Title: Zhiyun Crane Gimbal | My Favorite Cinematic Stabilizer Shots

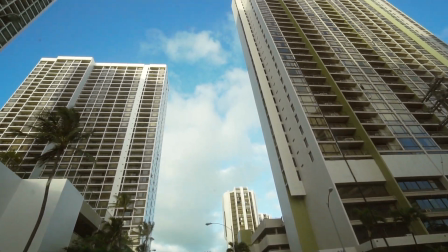For those of you who use a gimbal such as the Zhiyun Crane and are looking for cool ways to use it, keep watching and I'll show you some of my favorite cinematic gimbal movements.
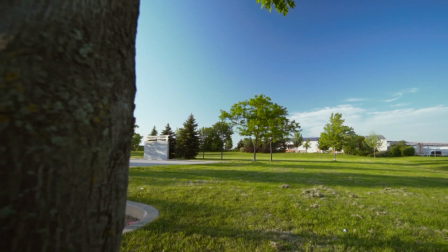The pullback shot. This one is basic and really easy to do but adds a cinematic touch if you do it right.
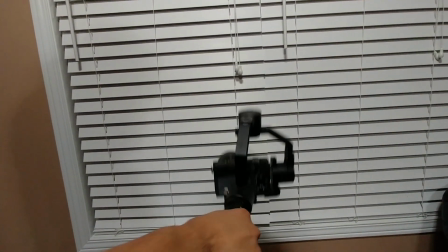First set your Zhiyun Crane gimbal to lock mode so that it will be locked in the direction it is facing. I love showing movement in my clips.
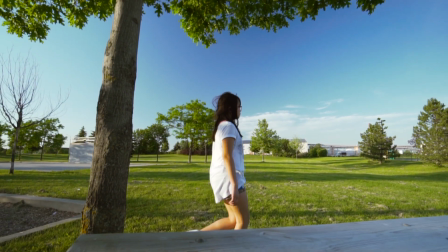Shoot wide and slowly walk backwards. I like having a subject walk across the screen to add a different movement to the scene.
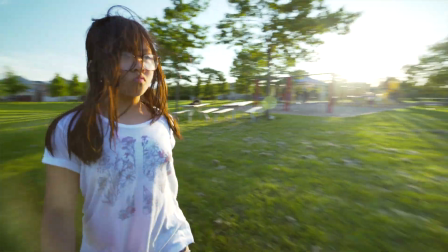The 360 spin. The 360 spin is one of my favorites as it shows the surrounding plus your subject as the main focus in the middle.
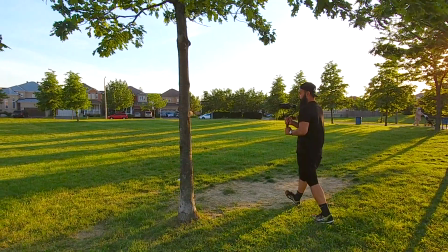You can do this in the pan and tilt mode by pressing the joystick twice. Try to keep the same distance from your subject the whole way around.
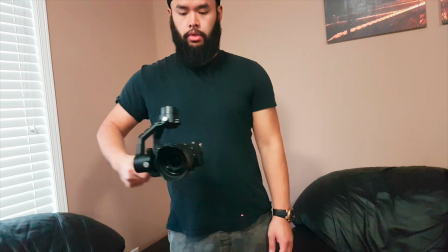The crane effect. Here's another cool one shot in lock mode. This one mimics a crane movement.
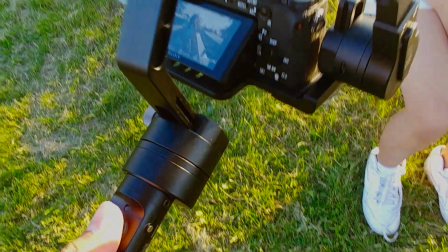You move the gimbal up and push the joystick down at the same time. You can also do it in reverse and get a similar effect going in a different direction.
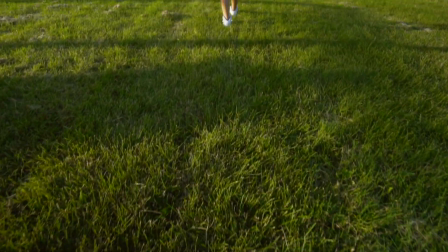The reveal. Here's another easy one that I like using to reveal the location or the scenery.
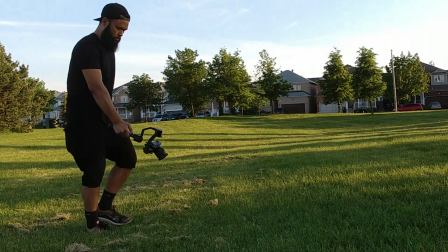Shoot in the regular pan following mode and start off by facing down on the ground while you walk forward.
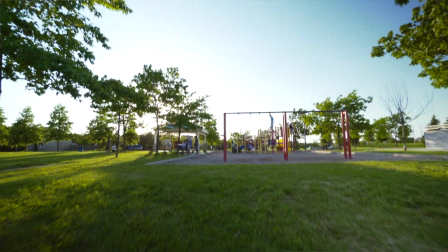Slow tilt the joystick up to reveal what's in front. The dolly slider shot.
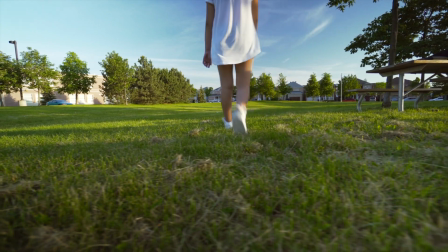One of my most commonly used shots is the dolly slider shot.
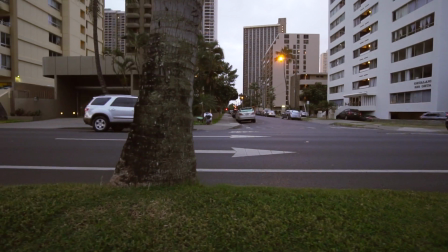Basically it copies the movement of a slider by moving side to side, front to back or even in diagonal direction.
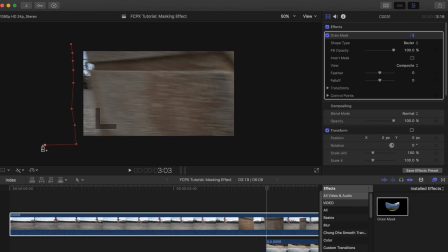I use this often while moving past an object and use the draw mass effect on Final Cut Pro X to transition to another clip.
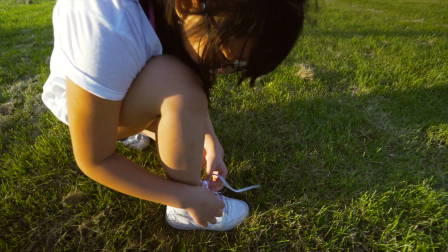There are tons of other ways you can use the gimbal. Let me know in the comments section below what your favorite go-to move is.